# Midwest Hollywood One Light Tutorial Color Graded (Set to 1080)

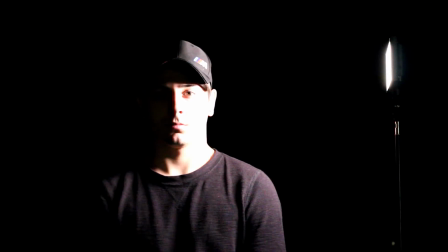0:05 Lighting can express a mood, create interesting backgrounds, or direct the eye.
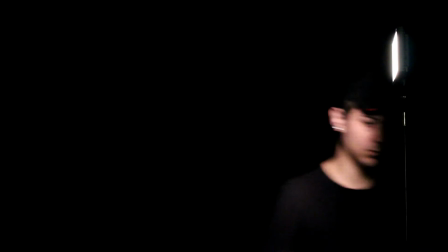0:13 The right lighting setup may be something of an art. With a few simple steps, a single light,
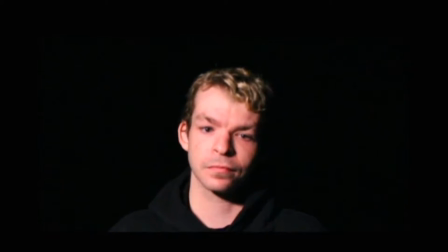0:21 and an accessory or two, you can easily create setups with professional results. As we take the lights to the subject, in most cases,
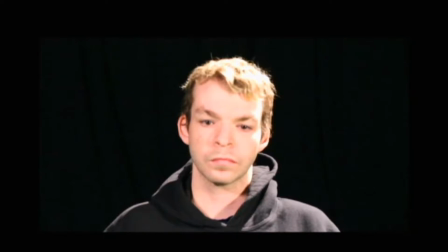0:39 triangular lights are used to create what is seen or on screen or in a photograph. Using key, fill, and backlights can be intensive and expensive process that takes time to set up correctly. In many cases, those setups are just not doable.
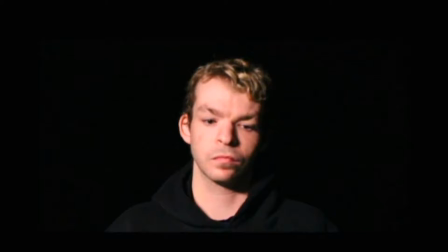Furthermore, for the inexperienced director or cinematographer, there's a steep learning curve to mastering multiple light setups.
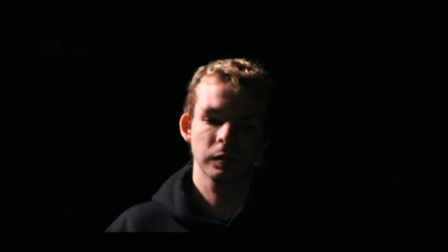1:14 In that case, the simplest and most efficient way to gain
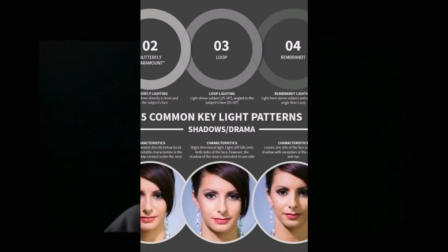1:18 experience with an elaborate multiple light setup is to start with one light and grow from there.
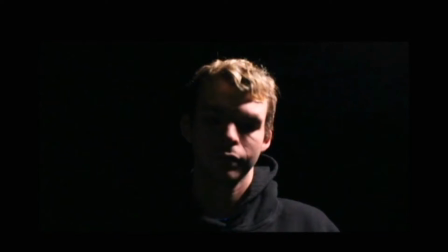1:27 Here are a few lighting ideas when you're limited to using one light, either by choice or necessity.
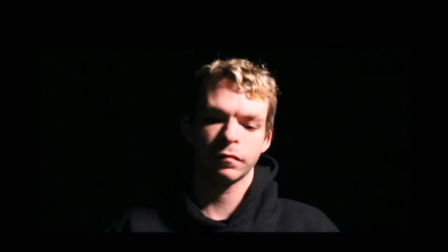1:36 As you can see here, as you see the light by the subject, the relationship of light and subject, be it up, down,
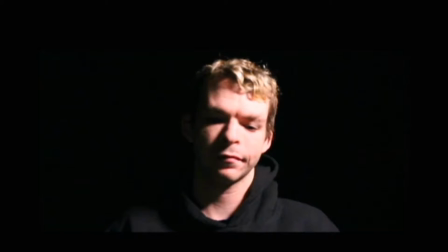1:48 or profile, will create varying looks that can yield professional results.
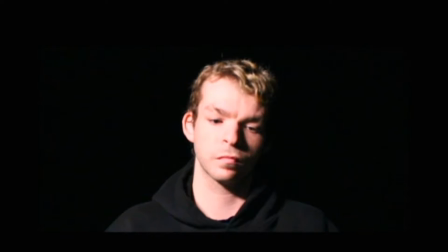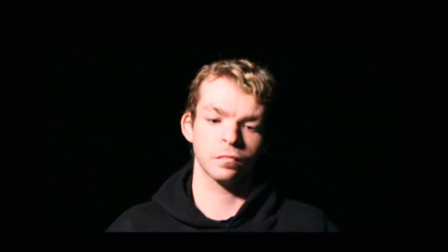Beware of hot spots. The proximity or intensity of the lighting can cause areas on the subject to become blown out. As you can see, the dramatic look.
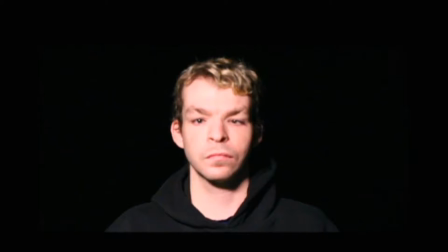2:49 Place the subject so that the light you add to the environment will produce the best effect. It's also important to consider the direction of any other light source in the area,
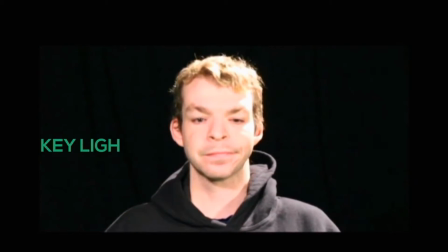3:02 while taking advantage of any potential fill or backlighting already there that could improve your shot.
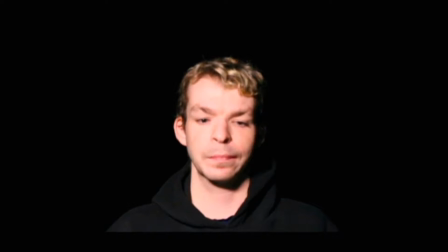The light sources to the front of the subject or at 45 degrees down from above and 45 degrees to one side or the other is considered the key light. But in this case, since we're dealing with one light source, a light source from the front identifying the subject. The distance will dictate the intensity. The further away, the softer the look.
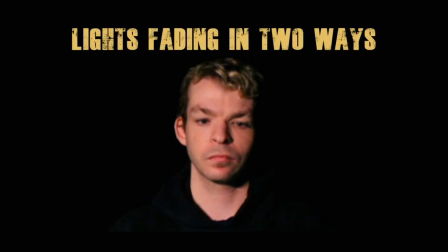3:47 The closer the light, the more intimate and intensive the look.